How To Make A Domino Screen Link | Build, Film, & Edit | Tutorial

Today I'm going to be sharing with you how to build, film, and edit a Domino's Screen Link. I'll be showing you how to edit in VideoShop, Filmora, and Adobe Premiere Pro. I'm your host Graham, let's get into it.
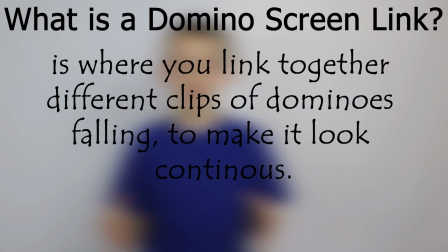0:13 So first of all, what is a Domino's Screen Link? A Domino's Screen Link is where you link together different clips a Domino's falling to make it look continuous. And you may be thinking, what are some benefits of making a Domino's Screen Link? Well, one, the viewer understands what's happening better because you can get closer angles. Two, you could add, take away, reorder all the clips you have to make it look better and please the audience.
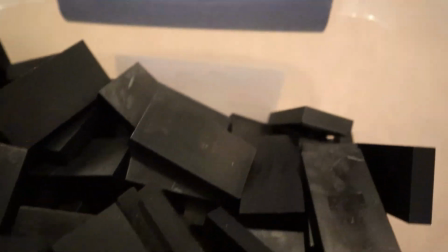0:40 Three, you don't need as much room or as many dominoes because you're building in the same space and you can reuse the dominoes over and over in each clip.
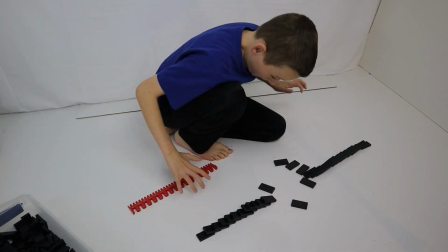0:48 Lastly, you don't have to worry about fails because if something doesn't go as planned, you can always rebuild it and no one will ever know.
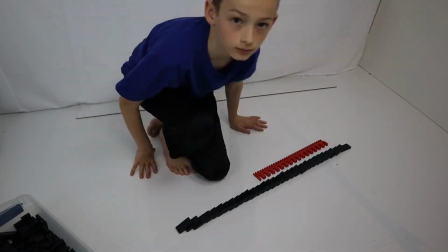0:55 So, now let's get into building.
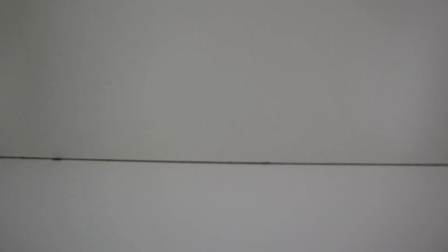1:01 First you need to find a good place to build. The surface should be flat and you should be able to see the dominoes.
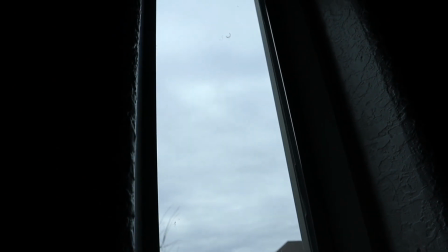1:08 Refrain from building near natural light because the lighting will change throughout the day and your transitions will look choppy. If you need more light, you can use a studio light, flashlight, lamp, whatever you need to where you and the camera can see the dominoes.
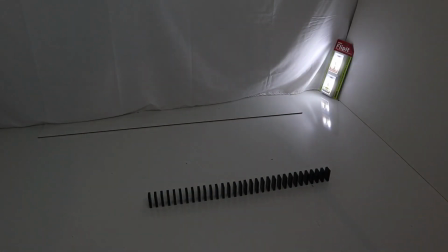1:24 If you do use a light, make sure it is not in frame and it casts zero shadows to make the shot look more clean. Also, try not to be in a noisy area because when you edit, it makes the sounds get cut off and it sounds kind of weird. Next, you're going to want to prop up your camera on a tripod. If you don't have a tripod, prop your camera or whatever device you're using to film on books or something to make sure the camera stays still. If the camera is moving, it takes away from the screen link effect. You may be wondering, why do we set up the camera before we make the domino setup?
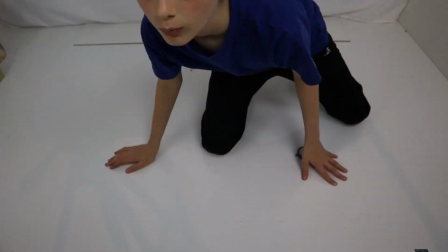2:01 The reason for this is so you can look through the camera and mark the edges with tape or markers so you can see where you're building. If you don't do that and you set the camera afterwards, you're taking a risk that you won't be able to see everything in frame and I would hate for that to happen when you put all that work into making something nice. Once you have set the camera, check the background for any distractions, like a lamp. If you leave the lamp in this shot, it will look like you are building in the same place, therefore the video will look less fluent. Now you can let your creative juices flow and build whatever you want in that area we marked off earlier with tape or marker. Once you have done this, it comes to the most important step.
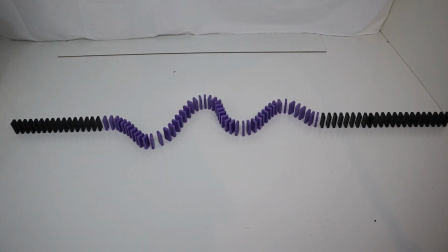2:43 You are going to want to add 15 to 30 dominoes before the dominoes come in frame and after should they leave frame to keep that transition smooth.
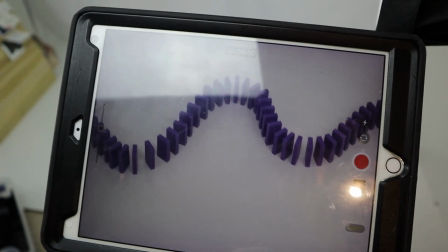2:54 Okay, now it's time to film. Check the camera one more time to make sure everything is in frame.
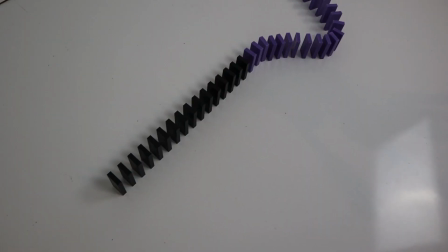2:59 When you go to knock it down, your hands should not be in frame because the 15 to 30 dominoes on either side of your creation,
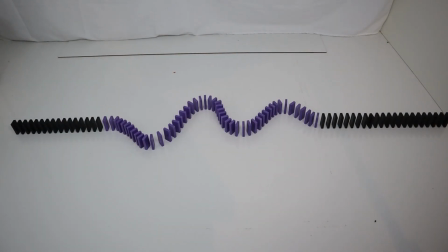3:06 those dominoes don't need to be in frame because we just want to hear them, not see them.
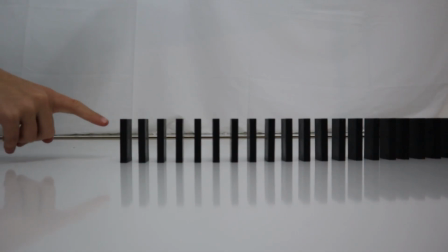3:12 The only time your hands should be in frame is in the very first clip where you start the whole chain reaction and the dominoes fall. Once you have all your clips filmed, you need to film one more thing. If you're editing in video shop, you do not need to do this. Only the people who are following along in editing in Filmora and Adobe need to do this.
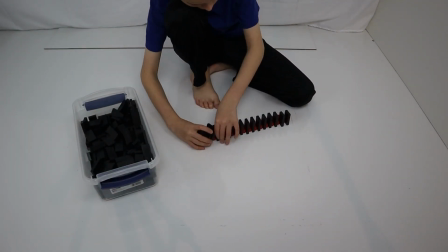3:33 You're going to want to set up 20 to 40 dominoes and just get a good audio recording of them falling. You can get a video recording, but we're not going to be using the video, just audio. That will come in handy later. Now it is time to edit. I'll be showing you how to edit in VideoShop, Filmora, and Adobe Premiere Pro. They all cost money and you'll need a computer to edit except for VideoShop, which you can edit for free on your iPhone, Android, or iPad.
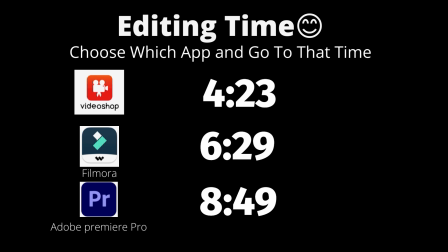4:03 Now skip ahead to the time of the editing tutorial you would like to see.